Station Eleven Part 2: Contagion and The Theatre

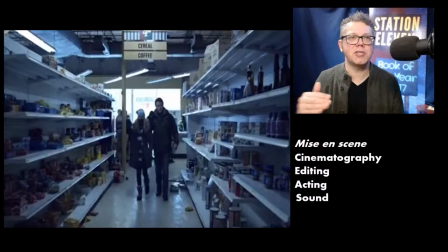We've got production design having stripped the shelves. But they're a very particular type of shelf. This is not a Tony neighborhood. This is not a neighborhood with big money. This is like a low-end local grocery store. They don't have big money. They are not the haves in America.
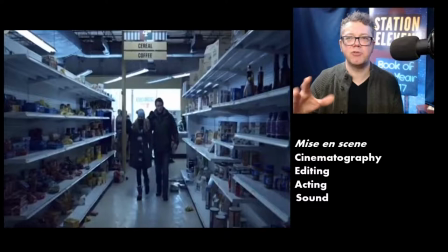Most of the shelves are bare, and the scene is lit in a way that has a sort of bluish tone, which gives us a sense of cold. And when we have that sense of cold, we have a sense of disquiet.
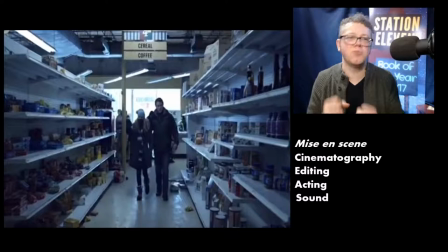If you want to shoot a really great romantic moment, you probably don't want this color palette for the big kiss. You want that to be warm and the light to be diffuse. And that's not what we get here. We have a sense of things being disturbing. Now, the way that the frame is,
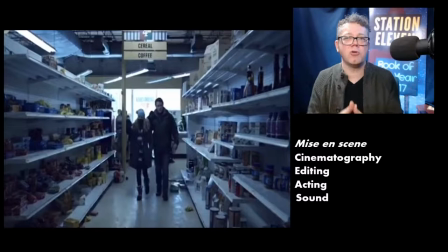the shot is framed also makes the actors very small in that very narrow corridor. And there's a sense of things closing in. There's a sense of foreboding. This is meant to make us feel uncomfortable and the actors sell that further right
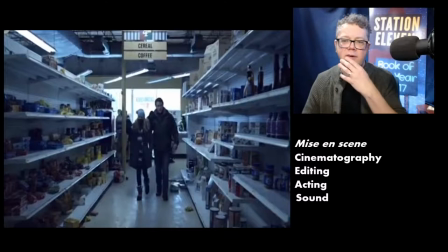and the soundtrack at this point is telling us that this is not a good place to be we can hear the sounds of people just stealing stuff there's chaos in the background and so this all coalesces to show us the experience that they have of going to the grocery store now we contrast
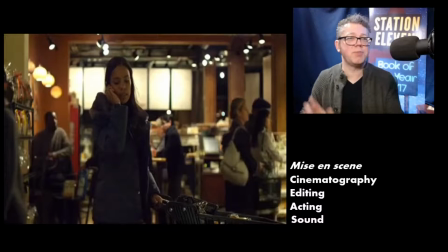that with Aubrey's experience in this really nice grocery store where she just goes up and she picks nice things off the the the shelves which are all full as well even look at the color palette again it's warm
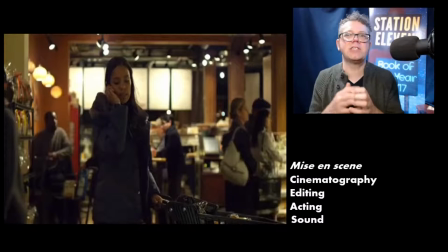color palette it's not cold it's not blue it's got the the reds and oranges um this place feels like a supermarket that you know you want to go and shop at she's doing it very leisurely her performance demonstrates to us that she is in no danger,
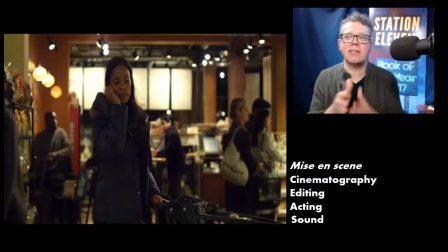not like Mitch and his daughter are. So her performance tells us something about that. And again, editing puts these together in some way that we can contrast and compare. It's not a perfect cross-cutting thing. We're not shifting back and forth between these.
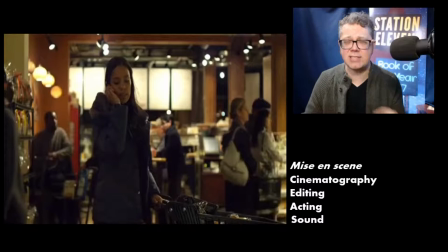The movie isn't going to do that because it's trying hard to retain that sense of realism. but we don't get any intense action music at this point of the film either. And I use these as examples of how it all comes together
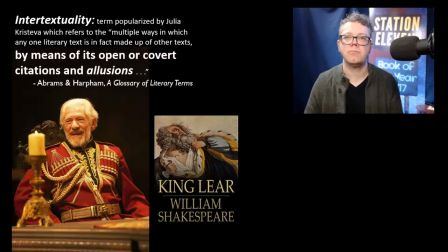to get us warmed up to talk about how that compares with Station Eleven. Because all these grocery store scenes are a moment of what we call intertextuality.
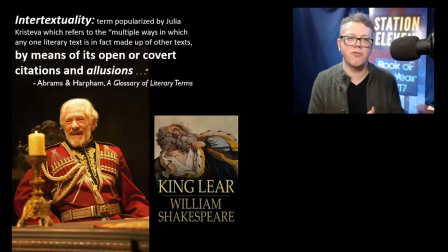It's also called intermediality, and it would probably be more accurate for us to use the term intermediality, but I want us to go with intertextuality because it shows up more in the study of narrative. Intertextuality is a term popularized by Julia Kristeva, which refers to,
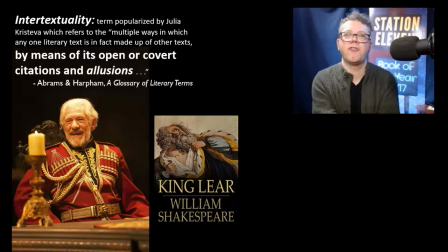and here I'm quoting from Abrams and Harpam's Glossary of Literary Terms, refers to, intertextuality refers to, the multiple ways in which any one literary text is in fact made up of other texts
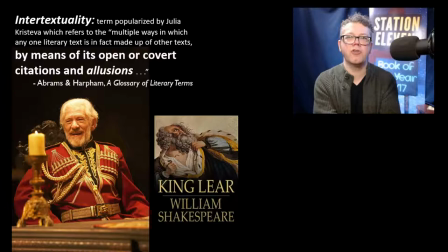by means of its open or covert citations and allusions. Open or covert citations and allusions. That's intertextuality. The multiple ways in which any one, let's say narrative,
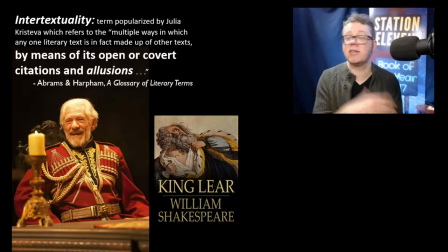instead of text, let's say narrative, because then we get to include contagion. We might think of a text, and sometimes I'll use text in that way, a very, very sort of broad way of using the term text. I might talk about the film text. I'm not talking about the screenplay. I'm just talking about the narrative of the film when we view it close up.